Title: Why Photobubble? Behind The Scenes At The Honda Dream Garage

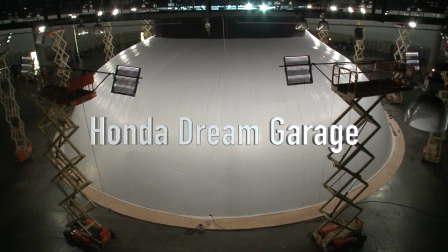We're shooting a whole Honda campaign. They've kind of created this environment that's it's called the Honda Dream Garage, which is the entire Honda product line.
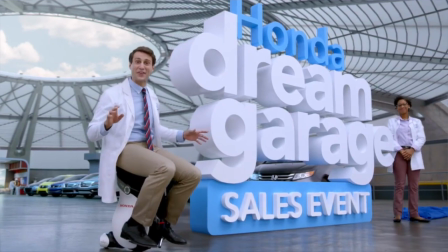And the idea is that it's inside this big dome. You have to plan ahead because the bubble needs to be built. Certain lighting needed to happen first, and then the art department needed to dress around it. And we had a tight schedule like you always do these days.
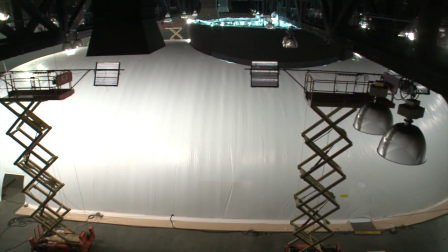So the inevitable question was, when's the bubble gonna be up? When's the bubble gonna be up? So Tom designs the bubble. Each bubble is designed specifically for whatever size and shape they want the bubble.
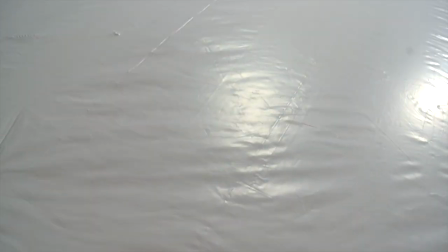And it's kind of like a pattern, like a sewing pattern. So there's, different pieces, and he builds a model first.
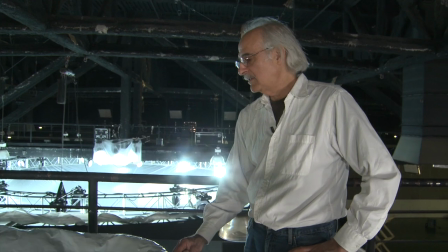When we did the tech scout, Tom, who's the bubble genius,
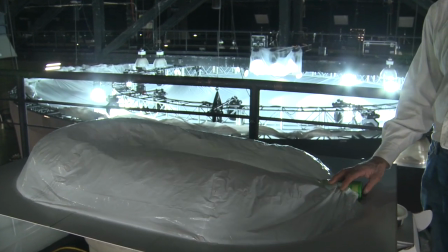brought a little mock-up which looked like just a trash bag cut to scale with a hairdryer in it. Once I've satisfied myself that the model is working well, then I'm confident we can come out and build it for real.
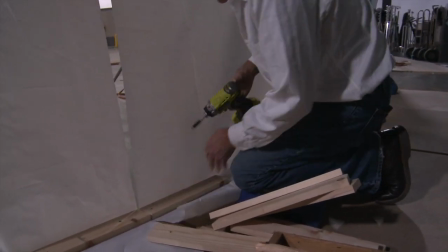It's almost magical the way the thing comes together. He already has the pieces cut, and the plastic is super special plastic.
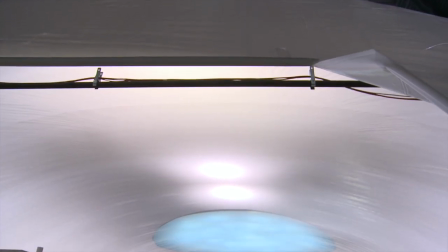It's super thick. So you can open holes in it as long as you have a fan.
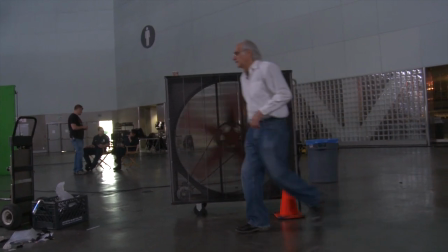And it's a special kind of fan, so it pushes a lot of volume of air.
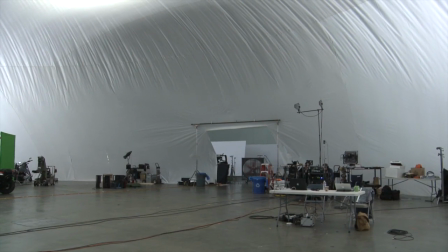As soon as it had been installed, they turned on the fans.
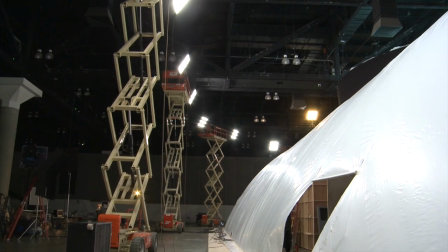15 minutes later, voila, there was your bubble. The light is all on the outside, so we don't have lights on the inside, so the light's all being
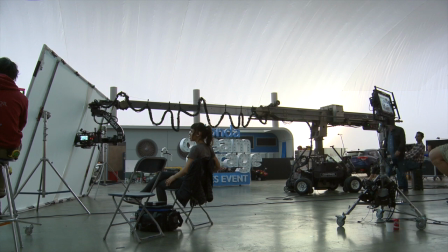diffused through that plastic, and it's so pretty, like the way the light falls off of everything.
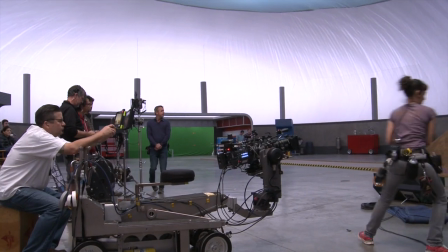So we never relight, which is insane, because we're just always waiting for them to relight. It's because if you're shooting here, and then you're gonna shoot over here, you have to relight everything. So it's already all lit from everywhere. Once we're lit, that's the beauty of it.
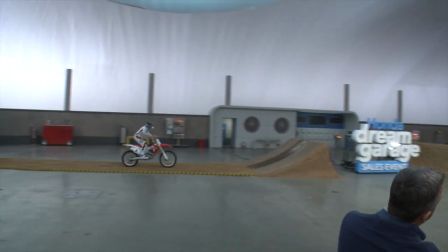Just move around and shoot, and not having to make a lot of adjustments, which is incredible time savings.
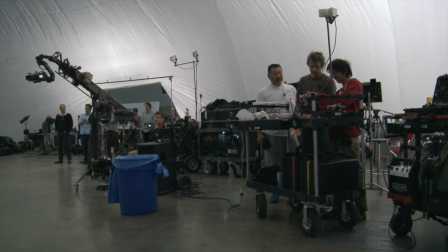Working inside the bubble has saved us a lot of time, a lot of money. When we first started, we thought we'd be on 15, 16-hour days, like a standard car shoot.
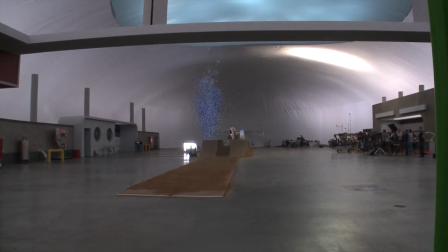But we've really been on 12, so we saved 4 hours. Probably more than that, because we've had extra shots that we've been able to do working in here.
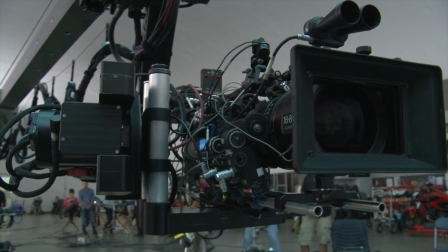Normally on a stage, a car, because of its reflections, reflects everything.
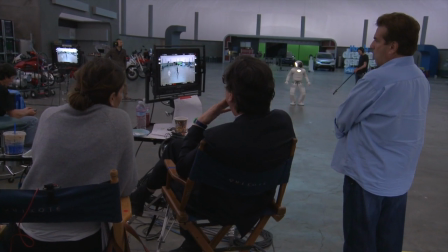With the bubble,
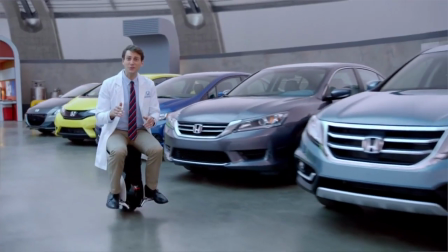we have this beautiful light and reflection in the cars without any equipment ever being reflected in it other than our camera, which is a very easy fix. It makes a really pretty reflection on the cars, and also sometimes they pan up and they can see this blue circle.
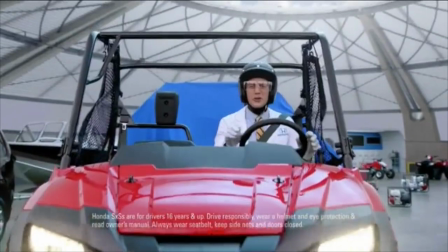It looks like a skylight or something. We were called in on this job to create a ceiling for the bubble, so we're basically creating a whole structure.
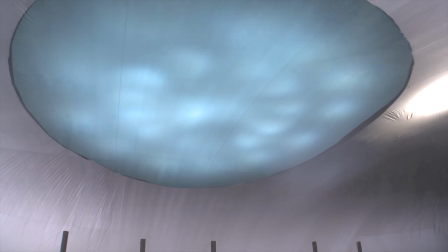And there's actually a big hole in the center where it will be open sky.
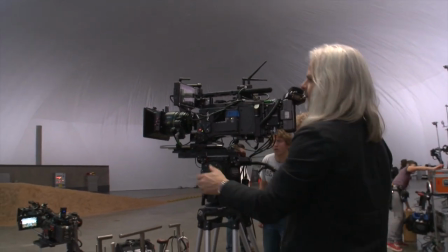So Claudio, the DP, lit it that way so that everything else is kind of the white light you get from just lighting from outside the bubble.
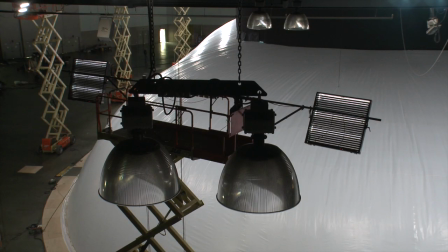We're able just to light it pretty simply. I mean, I don't know if you could see behind us, it's just pretty minimal lighting that it takes to light the photobubble. And it gives us a lot of control. I could take a light on the outside and spot it around and find something I want, or light the whole thing evenly if I want. The magic of using the photobubble and lighting with the photobubble is you light everything from the outside.
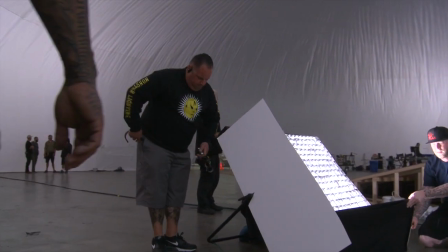The amount of lights that you actually use inside is very minimal. There are a few lights inside the photobubble that we're using.
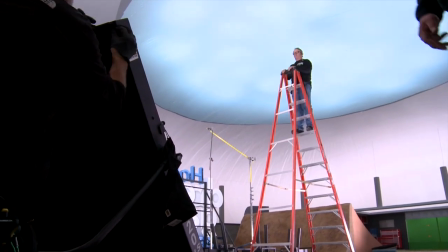A couple lights to light the interiors of cars, or to add a little side fill when we're inside of a car.
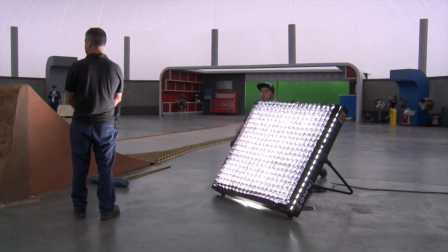But mainly, 98% of the lighting that we're doing in the photobubble today is just from the lights
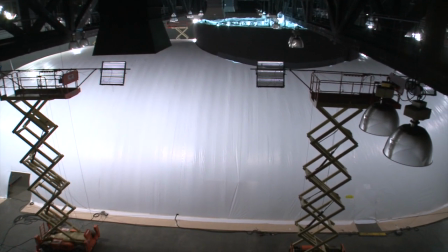outside the photobubble and adjusting the levels to whatever we're shooting.
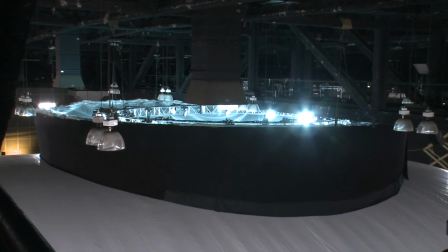The ring light is very specific for this commercial.
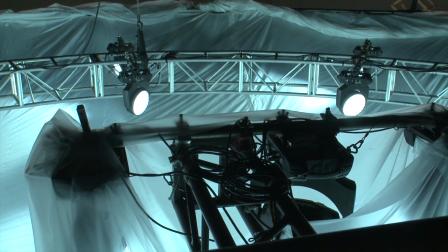It's not something you do all the time because the color temperature of the ring inside is much bluer than the exterior.
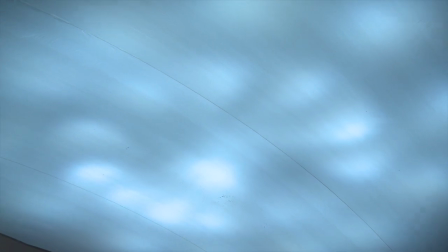So it really looks like sky coming out of the ceiling. The reflections in the car looks like a skylight in the ceilings.
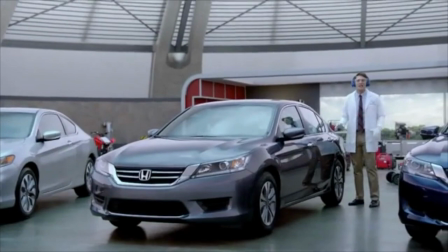Basically, it's a truss rig.